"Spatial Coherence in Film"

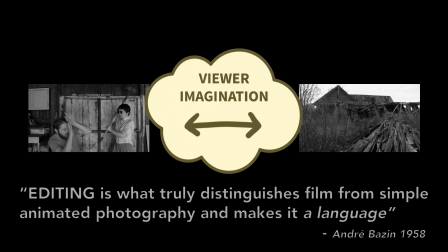(4:09)
Editing is what truly distinguishes film from simple animated photography and makes it a language. Montage, or placing independent ideas in a sequence, is what makes all of storytelling possible. Consider the story, "I was late for work, my car broke down." Neither of those sentences alone tells you that the breakdown was what caused me to be late. But when you put them next to each other, the whole of the story contains more information than the sum of its parts. The order of these two sentences implies the conjunction because. Similarly, placing two disjointed shots of film in the right order can imply a spatial conjunction between them.
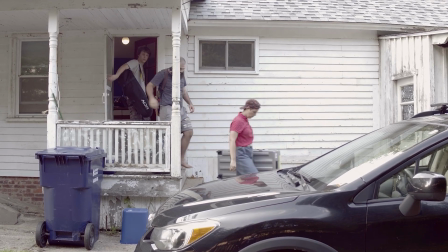(4:54)
For example, think about the cut from inside to outside in the opening sequence. Neither of these shots alone tell you anything about the world on the other side of the door,
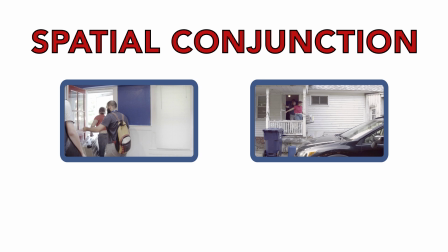(5:03)
but When placed next to each other, we recognize that the two pieces show a single coherent space.
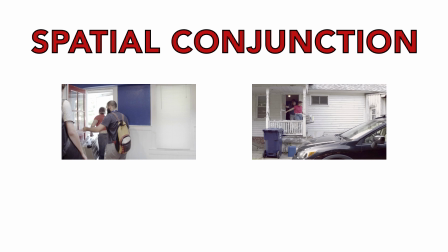(5:11)
This is an example of a constructive inside-to-outside sequence.
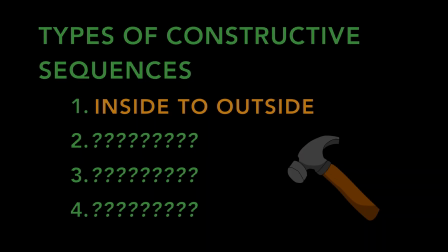(5:16)
Moving forward, we'll examine different varieties of constructive sequences that each communicate unique spatial relationships between their shots.
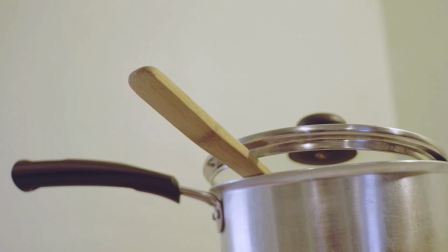I'm cooking up a constructive scene called an aspect-to-aspect sequence.
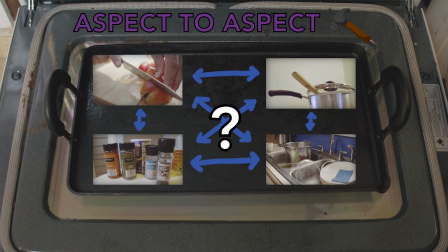(5:38)
I'm not trying to communicate the exact angles or distances at which these shots relate, just that they're contained within a unified space.
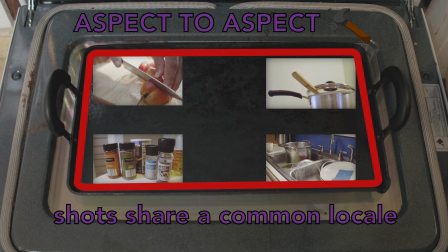(5:47)
The only thing necessary to communicate this vague spatial information is associative cues: light, sound, and story.
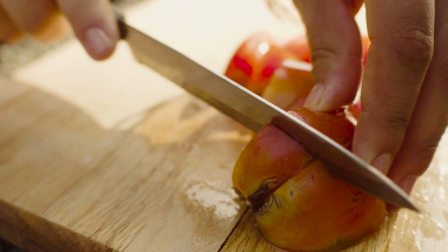(5:56)
If we remove the associative cues, we no longer think of this montage as a single coherent space.
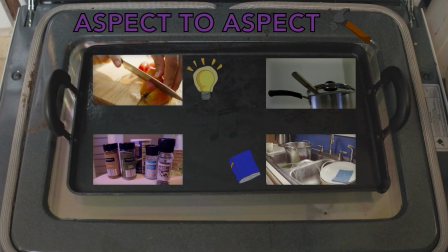(6:05)
Through consistent lighting, audio, and themes,
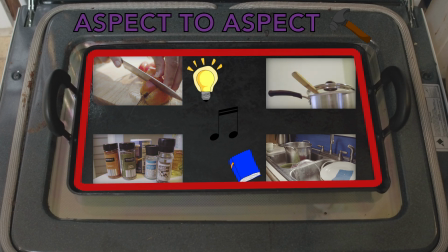(6:08)
I'm able to convince you that the shots share a common locale, even though, in real life, they don't.
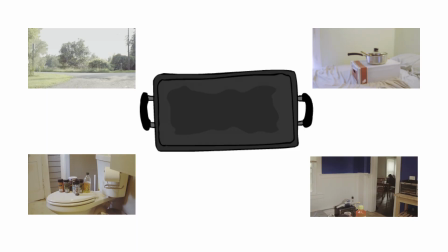(6:19)
The power of constructive editing is that it allows a filmmaker to stitch together shots from entirely different real-world spaces into one purely cinematic space, not beholden to real-world constraints. Associative cues imply a unified space, and they alone do the heavy lifting for our comprehension of aspect-to-aspect and inside-to-outside sequences. In order to communicate more precise spatial layouts, filmmakers have a more powerful type of conjunction at their disposal: viewpoint constraints. Viewpoint refers to the camera's location relative to the content of a shot. Just as we can tell our distance from an object by looking at it in real life, when we see the content of a shot, we unconsciously extract the camera's relation to it.
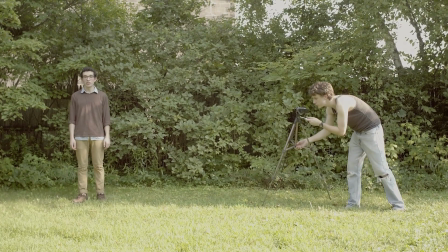(7:10)
It's technically possible for filmmakers to move the camera anywhere between two shots.
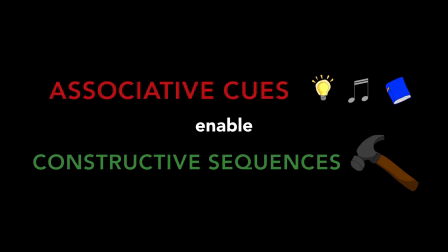(7:15)
But in constructive sequences where specific spatial relationships matter,
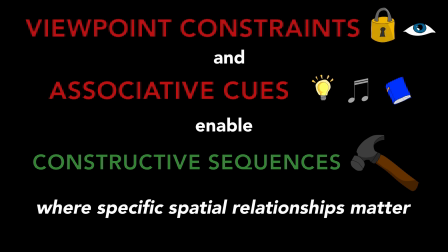(7:20)
filmmakers have to limit their viewpoint changes to communicate spatial information to the audience.
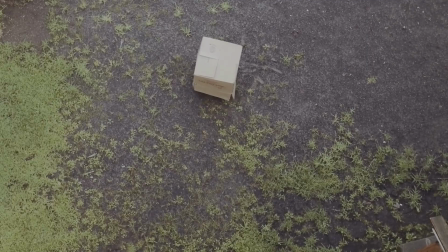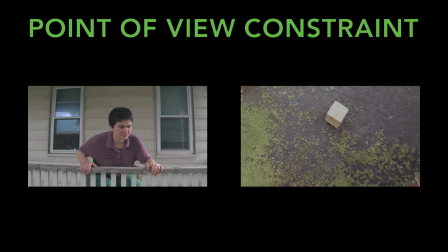(7:35)
This sequence is conjoined by a point of view constraint. The first shot ends with a character looking down with a confused facial expression.
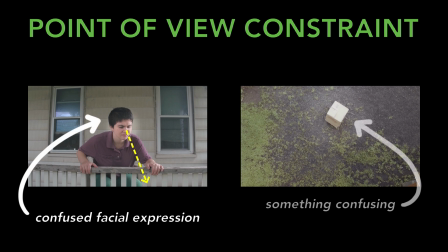(7:44)
The second shot shows us something confusing from an angle that mimics their eye line. These cues lead us to assume that we're looking through the character's eyes in the second shot.
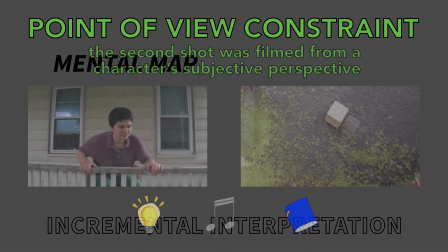(7:57)
Not only do the associative cues tell us these shots exist within the same general locale, but we now know the exact angle at which the second shot connects to the first.
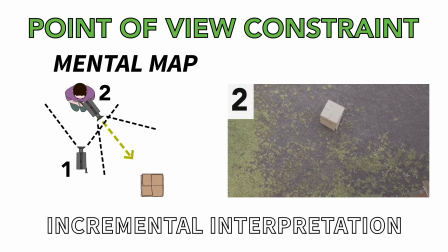(8:09)
Point of view sequences are so familiar to us that we take the shot's implied connection for granted.